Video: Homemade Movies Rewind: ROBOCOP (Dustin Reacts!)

Welcome to Homie Movies Rewind. Today we're watching ROBOCOP. This is from January 28th, 2014, 10 years ago.
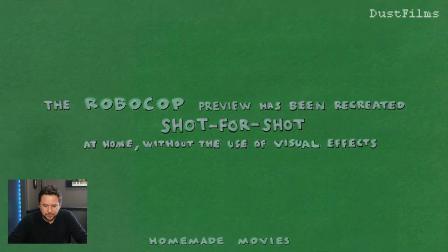0:07 Let's watch. This movie ended up not being very good, but I remember this is a really cool trailer to recreate.
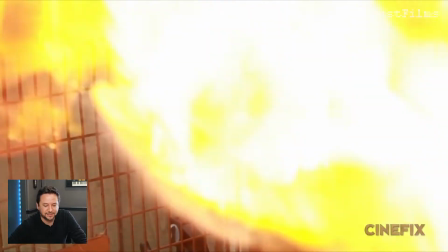0:14 Where am I? There was an explosion.
Chris Singer strutting through the dining room. Still using real fire.
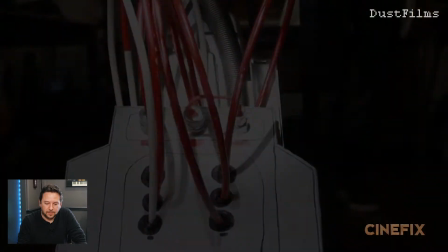0:20 I'll talk about why I keep saying that later.
How long have I been here?
Ooh, cool prop. Yeah.
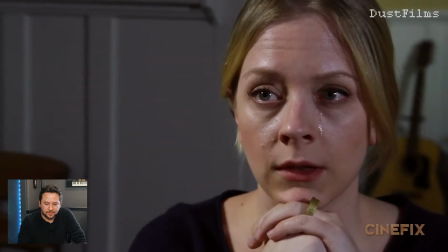0:25 Oh wait, here comes... Eden.
Where's my wife?
She was in Psycho.
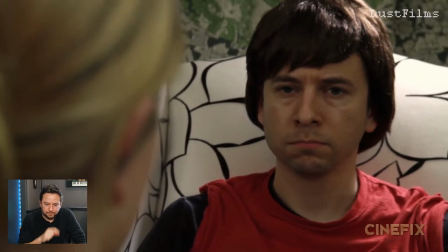0:31 You're okay and your family's fine. Both your wife and your son.
There we go.
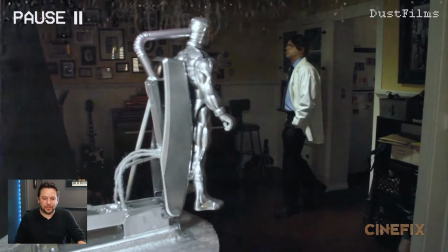0:37 This shot right here. I'll pause it right now. One of the coolest examples of forced perspective that we didn't use all the time,
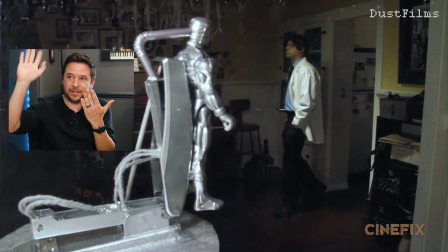0:45 but that's when something is in the foreground really close to the camera and something is far away, which makes this thing look much bigger.
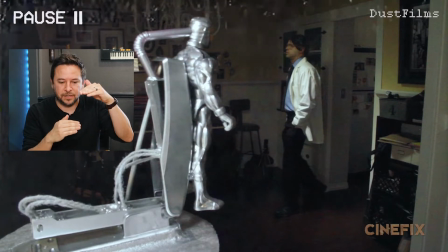0:53 So in this case, that's obviously like a little 9-inch action figure size on a stapler with some cool,
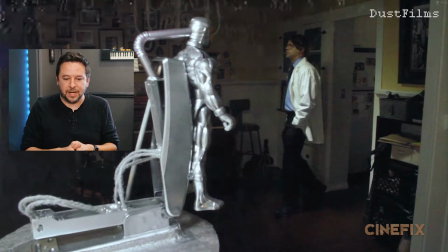1:00 like a straw and some strings and stuff on a little turntable. But when you line it up like that, they look the same size. So it looks like Chris is walking and looking at a full-size thing. There's another shot that had forced perspective a few seconds before this that you might not have caught,
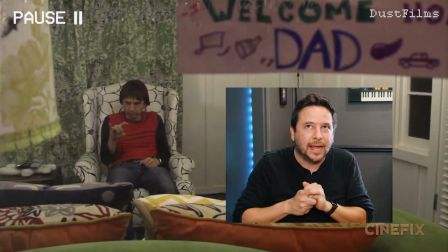1:15 which was me sitting there like a little kid, and there's supposed to be big banners and stuff behind me,
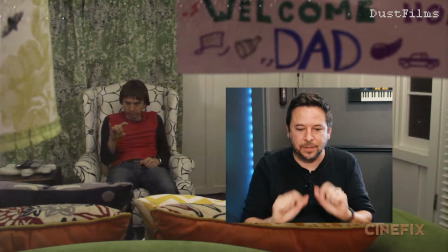1:20 but we just made those tiny banners and put them in the front. So that was really a fun use of this.
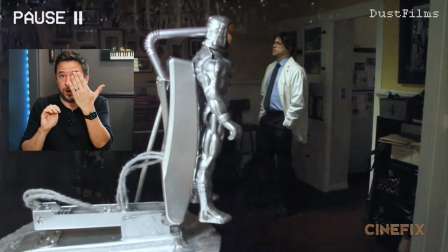1:25 The trick there is that you want stuff to be in focus, and usually if you have something way up close and something in the background, one's gonna be in focus and the other isn't.
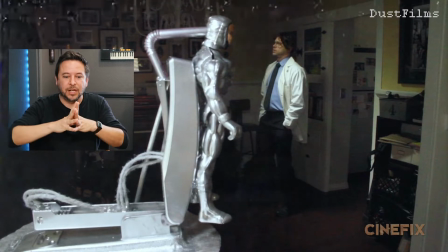1:33 So what you have to do is you have to open the aperture, if you have a camera where you can control it, open the aperture as wide as you can, and that changes the focal range.
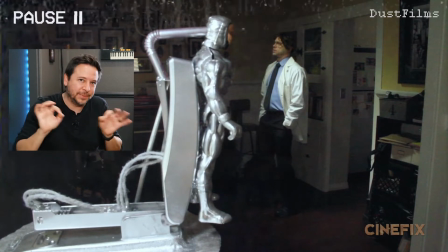1:41 The focal depth gets a lot wider. So you can see that the foreground is still a little bit out of focus, but it's not as bad as it usually would have been, which is so close it would have been a full blur.
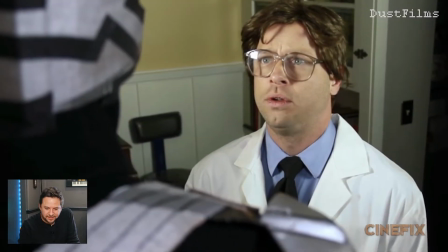1:51 Yeah, they're looking face to face. I love it.
No, you're not.
And the costume.
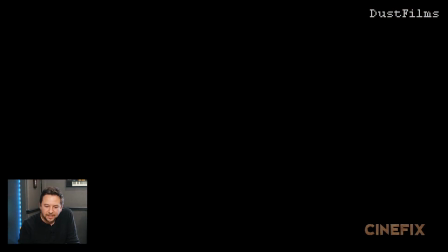1:57 We got a lot of mileage out of those boots. We use them for everything.
Suit is this? Take this off me now.
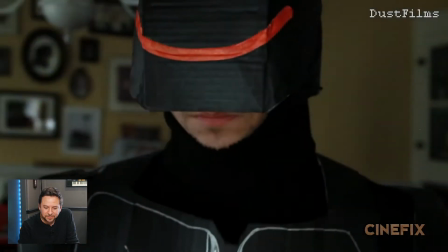2:03 It's not a suit.
I really love the silver and black version. And then it becomes the full black version.
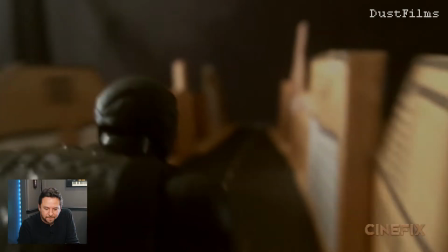2:09 The revolution begins right.
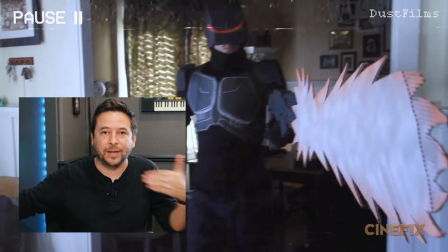2:11 It's another really cool scene where we were trying to pick them really carefully, even knowing we had 2 weeks, but because we didn't want to do mini scenes, those were not a big hit,
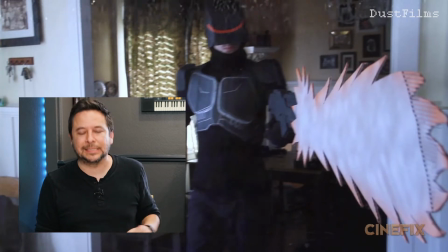2:19 and Cinefix didn't like those. We wanted them to all be action-packed, and we had 2 weeks, but this is another good example of one that had lots of cool live-action stuff.
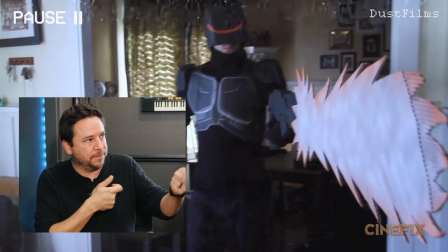2:28 For the most part, it was me filming Ben in the costume, or him filming me in the costume.
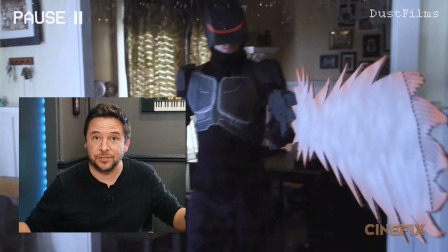2:33 Looks like Chris came over for a couple hours one day, and then the rest is miniatures. So then we give ourselves like maybe 2 days just to do the miniatures. It's just me and Ben with the strings and the sticks and doing all the miniatures, and then it just cuts together in such a cool, fun way.
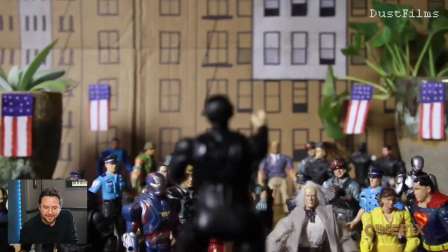2:49 With Detective Alex Murphy. Putting these machines...
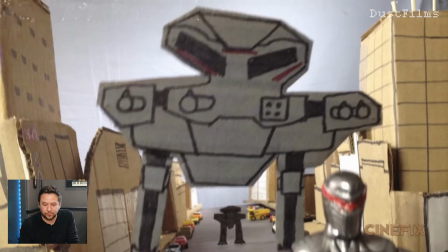2:53 Quite the collection of G.I. Joes here, so we can do little crowd shots like that. Oh, and so then, yeah, I just paused on this.
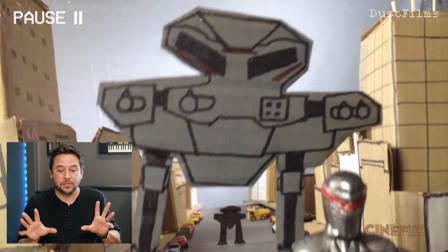2:59 Another good example of when I told Ben, all right, don't kill yourself trying to make the coolest, most elaborate, whatever this mech robot thing is, just do 2D. It was a fun exercise. I mean, hopefully Ben enjoyed this challenge too, which was like, make this really childlike.
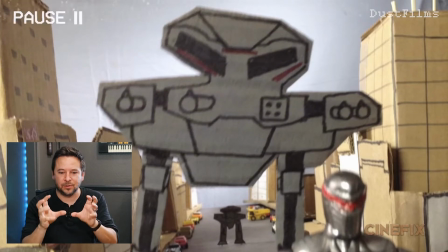3:16 Because him and I both would just get carried away making these things so elaborate. So look at that. It's like, we would joke about it. He would intentionally try to like kind of draw things all crooked and janky. If he wanted to, Ben could make this thing look absolutely 100% like the movie.
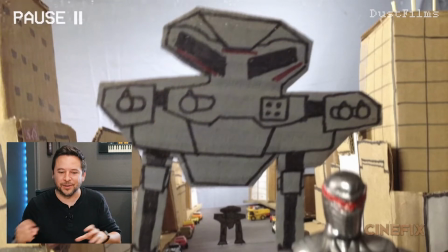3:30 But that's not what we want anymore. We're like, we gotta stop doing that. So it's like, kind of make it just wonky. And so I love this, these little 2D cutouts. That was exactly what we were going for. Made our lives a lot easier, and actually makes the episode better, I think.
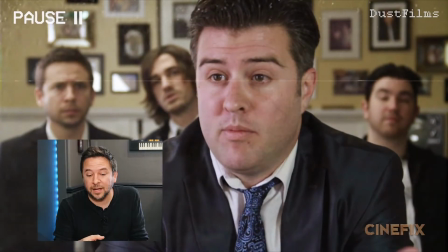3:44 On the streets will save countless.
Oh, that's Jeff Campbell. That's the animator that I had working for me full-time simultaneously. Oh, so look, this is like the little team. This is the full-time team. Sean is over there. He was no longer full-time, unfortunately, because I couldn't afford that many full-time people,
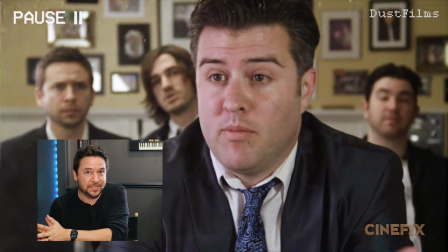4:01 but he was dedicated to just editing the behind-the-scenes for Homie Movies every single 2 weeks.